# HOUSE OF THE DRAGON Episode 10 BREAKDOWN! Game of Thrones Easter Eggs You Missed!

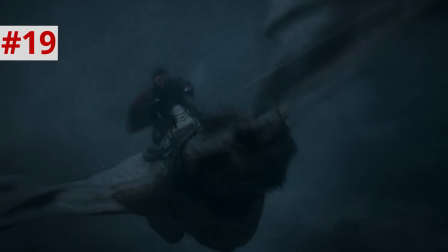20:03 One lightning strike shows us the tower and then a few more reflect different parts of RX's body and wings to show it slowly moving away, like too slow.
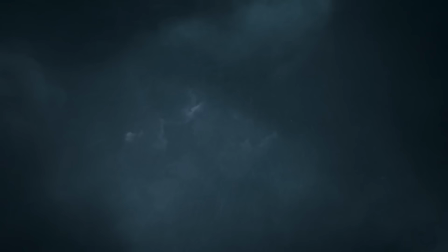20:12 We're all watching this feeling, Jesus Christ, hurry, get the f*** out of there. And the storm also serves a practical function.
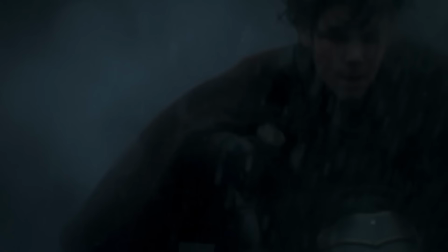20:17 Luke is sprayed with rain, making it impossible for him or for Arrax to see forward.
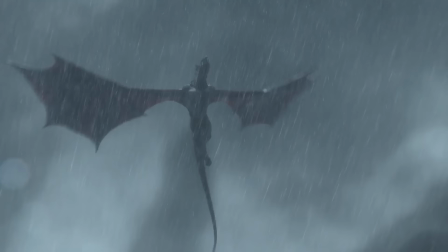20:22 As Luke looks around, dizzy, looking for Vhagar behind him, Vhagar is finally revealed looming above them like a freaking Star Destroyer.
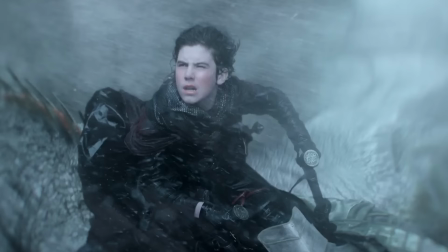20:30 This huge dragon passes completely overhead before Luke even sees it. And then Vhagar rushes directly at them. Yeah, notice how there was no music before this point. Just the terrifying sounds of the storm.
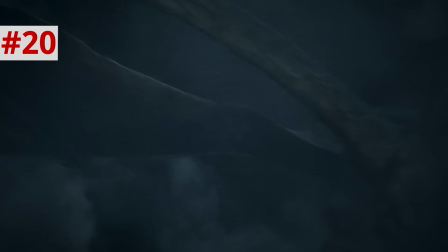20:45 But right as lightning reveals Vhagar's form rushing at us, we hear this percussive clash, and Jawadi's music kicks in.
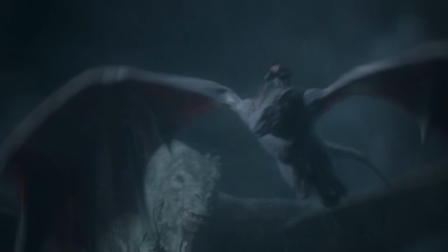20:51 Aemond laughs, and he taunts, I see you!
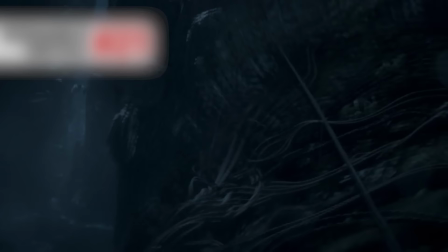20:55 Recalling that creepy glance he gave Luke in the courtyard in episode 8, Luke takes Aurax through a narrow canyon where Vhagar can't follow,
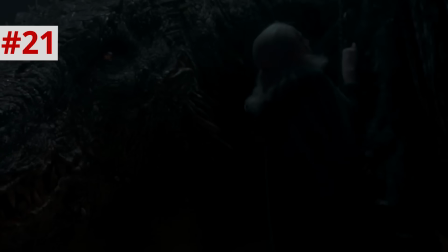21:01 and we get a close-up of Vhagar's reins, the netting of rope that's used to climb up onto the dragon.
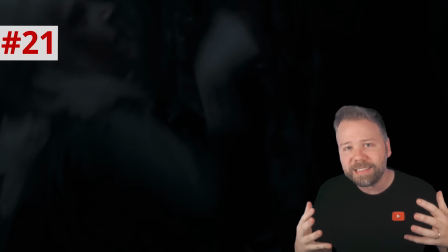21:06 A reminder that these loose ropes are really the only way Aemond can tug at Vhagar to pilot the dragon and control it.
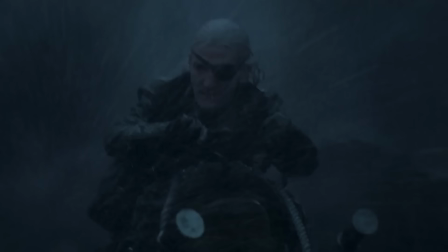21:11 And when ropes are wet, they're more elastic and less likely to pull taut. Luke loses control of Arrax, who sprays fire at Vhagar.
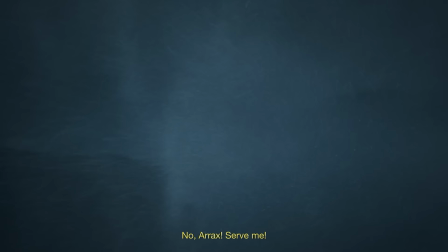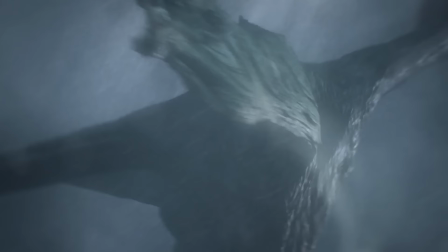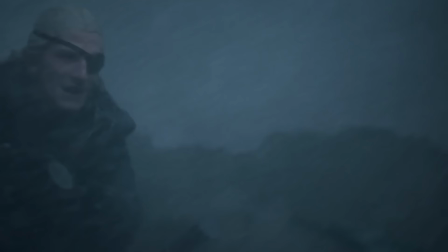21:29 Big mistake, but an interesting layer of context that wasn't in the book. Aemon and Luke here do not want their dragons to kill each other, whereas in the book, Aemon isn't playing games.
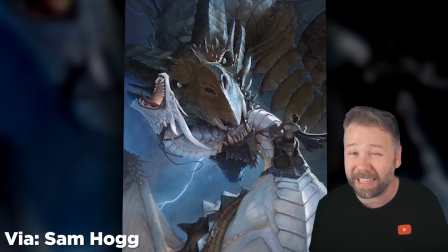21:38 He is filled with pure homicidal range and vengeance. This isn't a dance between the boys anymore, it's a dance of the dragons.
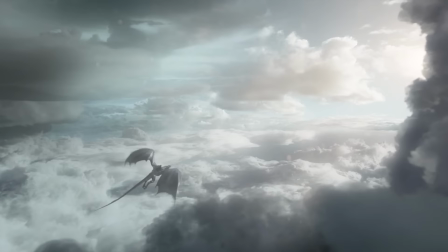21:44 Luke flies high above the storm clouds and briefly he gets this heavenly view of it all, but it's a false victory.
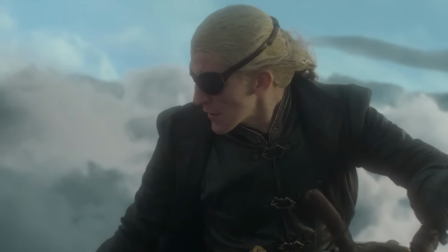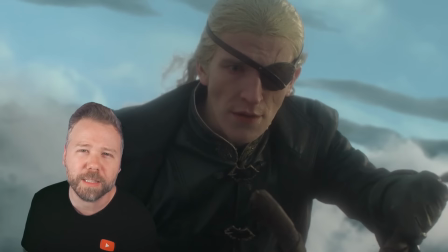21:56 Oof, damn. And again, they deliberately include Aemond screaming, Vhagar, no, which is a huge contrast to the book Aemond, who goes even further to desecrate Luke's remains afterward.
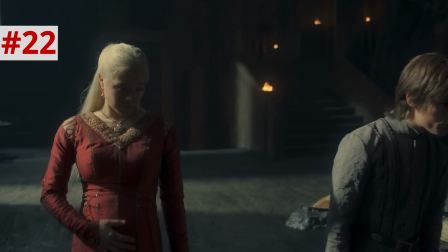22:06 And he can just make out Luke's body, falling among the bloody pieces of Rx.
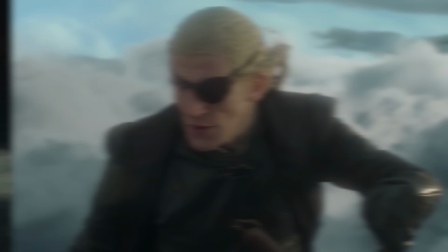22:10 We're reminded of Luke's brother Jace struggling to translate the High Valyrian words for killed versus felled and not knowing the word for mouth.
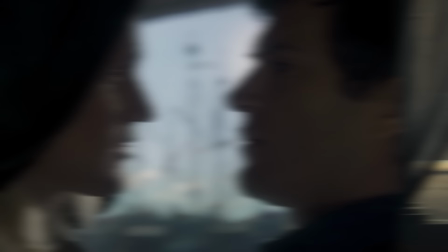22:17 So Eamon screaming no is another example of this series softening these characters, making them less treacherous and bloodthirsty than they are in the text,
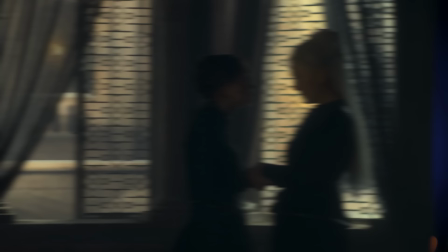22:24 so that we as viewers can better empathize with them as characters on several seasons of a TV series.
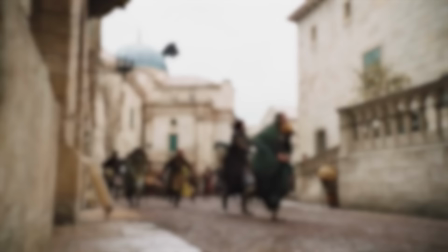22:29 You could read this as the producers learning lessons from Daenerys in the final episodes of Game of Thrones, who willfully committed war crimes on Dragonback,
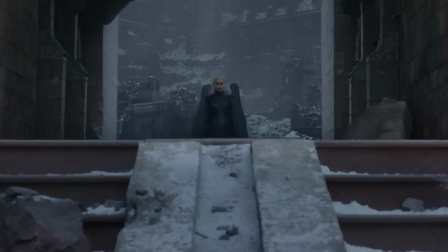22:36 when just having Daenerys scream Drogon no as Drogon torches King's Landing might have been more true for her character.
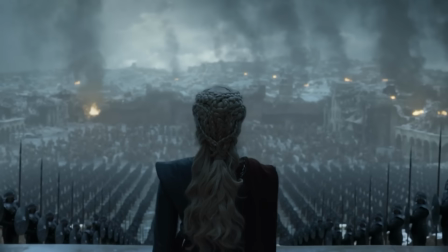22:41 And I would argue make the conflict between her and Jon Snow in the final episode even more interesting. Because he wouldn't be killing a freaking evil war criminal.
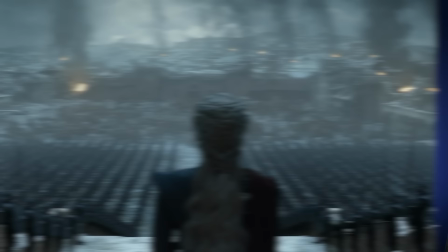22:48 He'd be killing someone whose power is just too out of control.
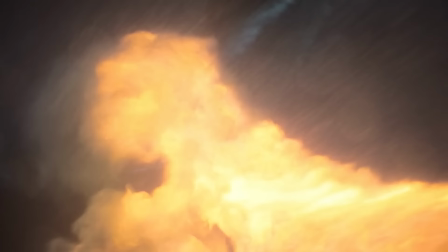22:51 But thematically for this series, House of the Dragon, I like how it keeps the focus on the dragon power as a chaotic threat that makes it impossible for even the most rational leaders to succeed.
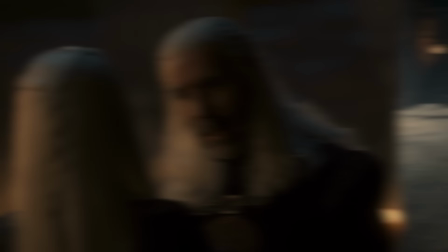23:00 And it proves Viserys right. The dragons are too big for this world. And the idea that Targaryens can control dragons is a complete myth.
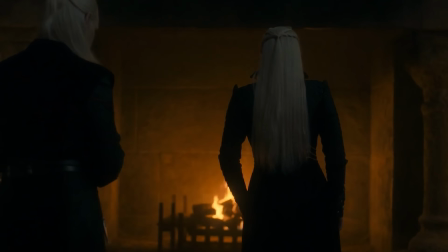23:06 The Targaryens are just lucky that dragons will let them ride them.
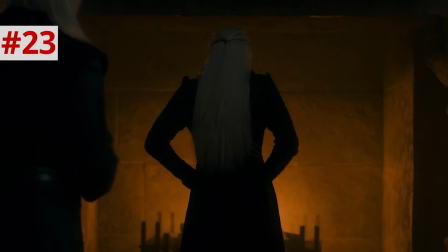23:09 This episode ends on Damon telling Rhaenyra the news and she stumbles a bit as she clutches her stomach as if that pain of losing her child is hitting her all over again.
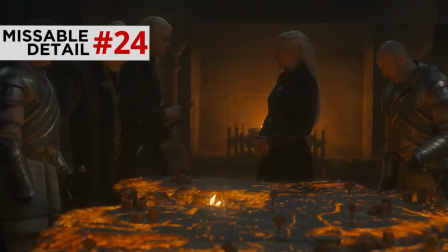23:18 Also notice in the scene Rhaenyra is not wearing the crown.
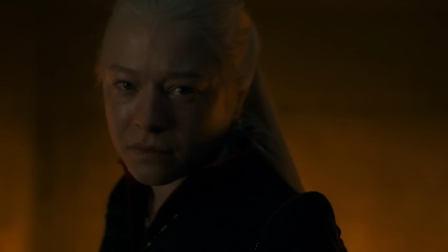23:21 She's reacting to this not as a queen here but as a mother and as she turns around in rage any negotiation with the Black Queen is off the table.
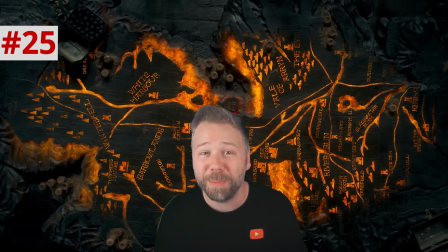23:28 A painted table of Westeros now lit from below making it look like the continent of Westeros is on fire and soon it will be. It has been a pleasure breaking down this season of House of the Dragon with you all. I so appreciate your patience waiting a day longer for a deeper dive from a nerd with just a plain american accent thanks again to pluto tv for sponsoring this episode pluto tv offers free live channels and on-demand blockbuster movies stream now pay never follow me on tick tock instagram and twitter at eat a boss follow new rock stars subscribe to new rock stars for more analysis of everything you love thanks for watching bye